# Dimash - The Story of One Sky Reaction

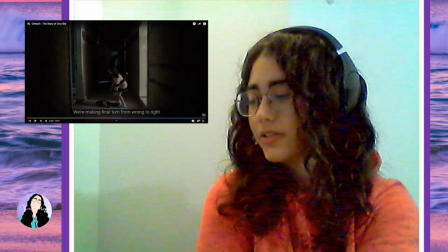It makes me think, from seeing this until now, that we have two sides.
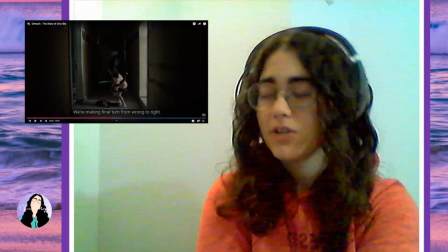I think Dimash is supposed to be one of the boys, but he is a rebel.
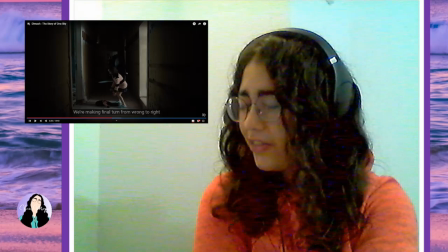And I don't know if the other boy growing up is supposed to be like a higher power,
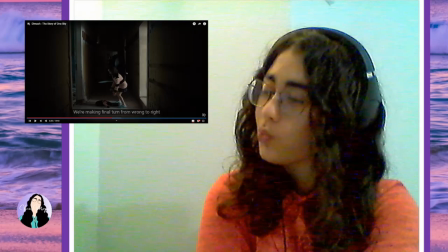is a good guy or not, and he's just like not aware that part of the city he wants to capture is
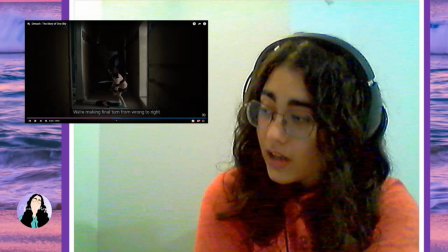where his childhood friend is, and we're gonna get that point of view, or something else.
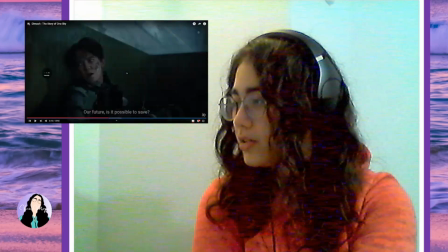I'm not sure yet, but I love how we got more intense with the song, more powerful vocals.
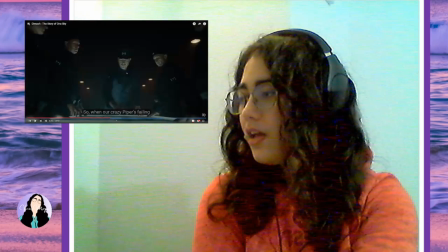We're starting to build up something, and I'm seeing a lot more realistic,
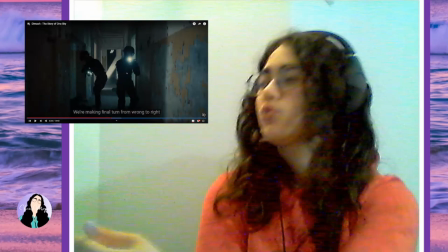like, angles, a lot more straight up, like, rushing, a lot of, like, camera, like, just cutting and, like,
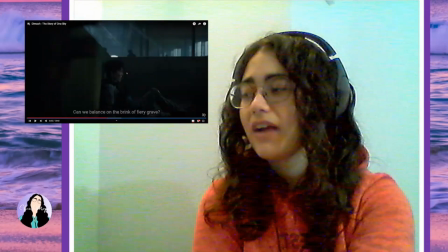traveling like movie angles, to the point where, like,
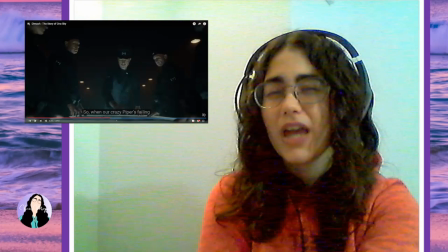you know, it makes it seem less of a video game as feeling to more of a movie,
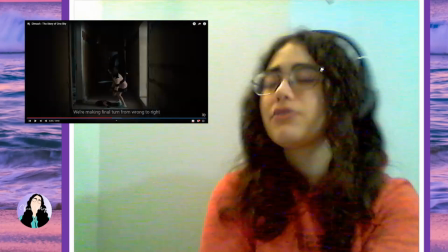but also real life kind of scenery.
Go, go, go, go, go.
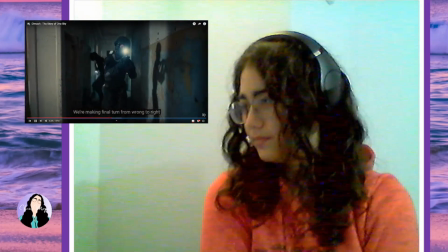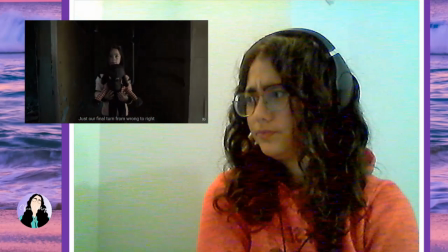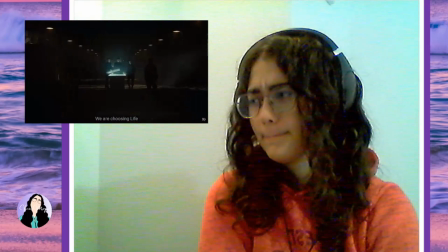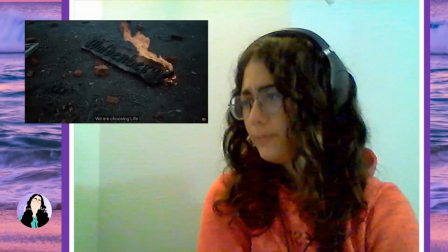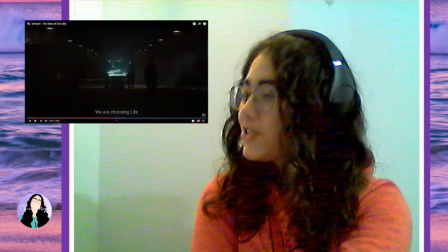just realized it. Sorry. I'm good.
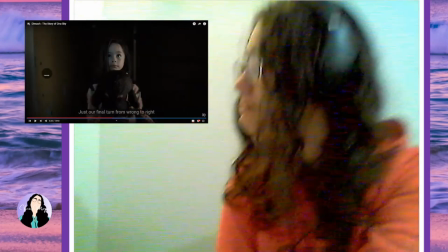Nope, we're not gonna cry. I'm already tearing up.
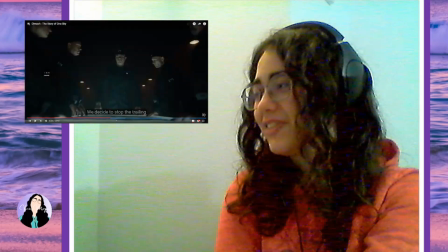You can hear it in my voice. I'm sorry, I just realized that the girl wearing one of the pendants has probably, like, been killed already.
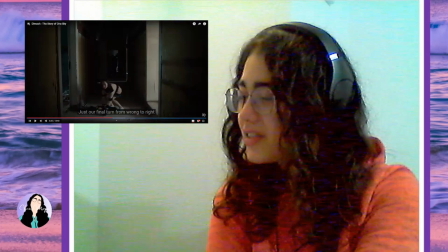So sad. This is depicted so well, it is impossible to not cry too.
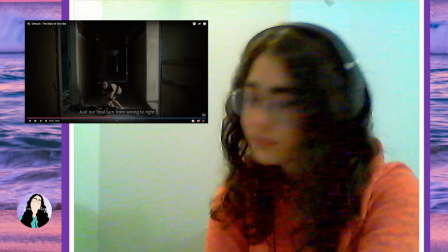Wow. Because you have the girl just left alone now here.
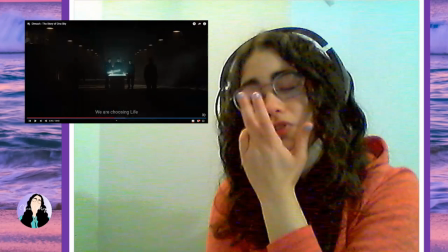And I don't even want to think if the soldiers are, like, cruel enough to, like, well, go further with it.
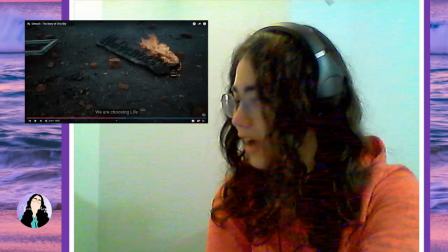I don't want to think about that.
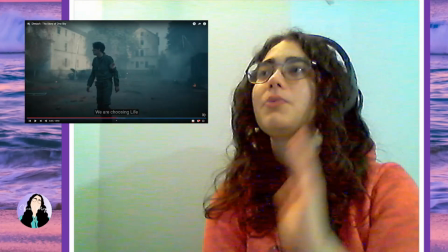I love that he goes lower here and fades it all more, because it's at the point where everything's, like, kind of, like, gone.
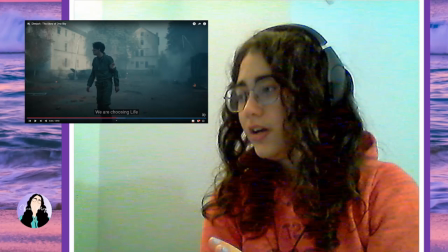It's at the stage where a lot of people have already died.
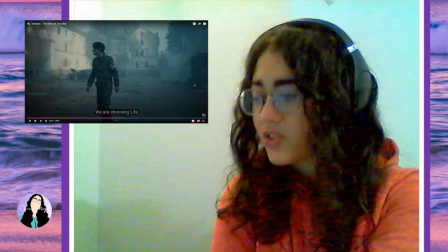And he's already gone too far.
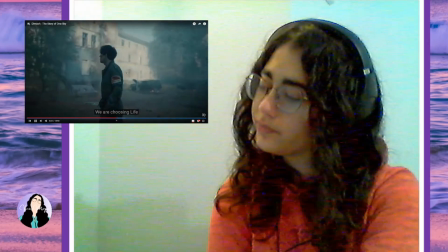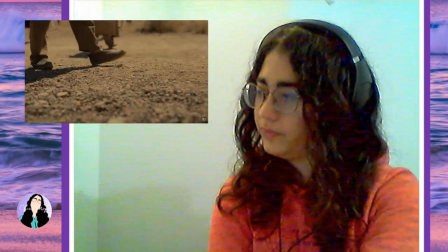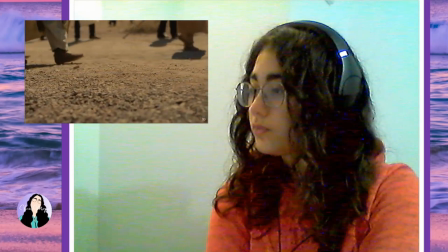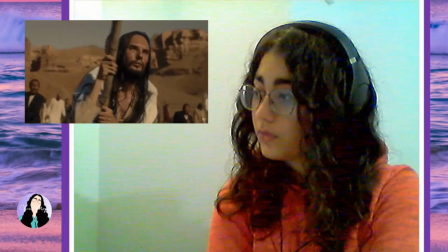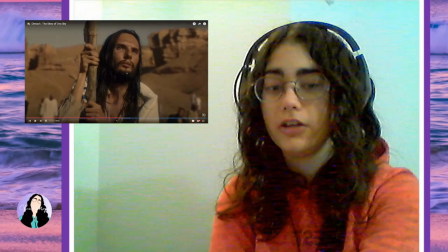Okay, that was a beautiful high note. I loved that. That was so powerful.
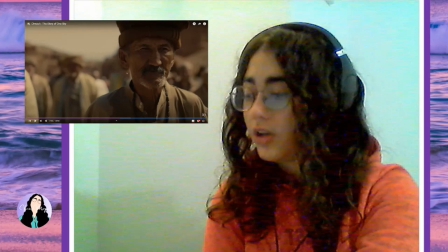I also love how dramatic that change was.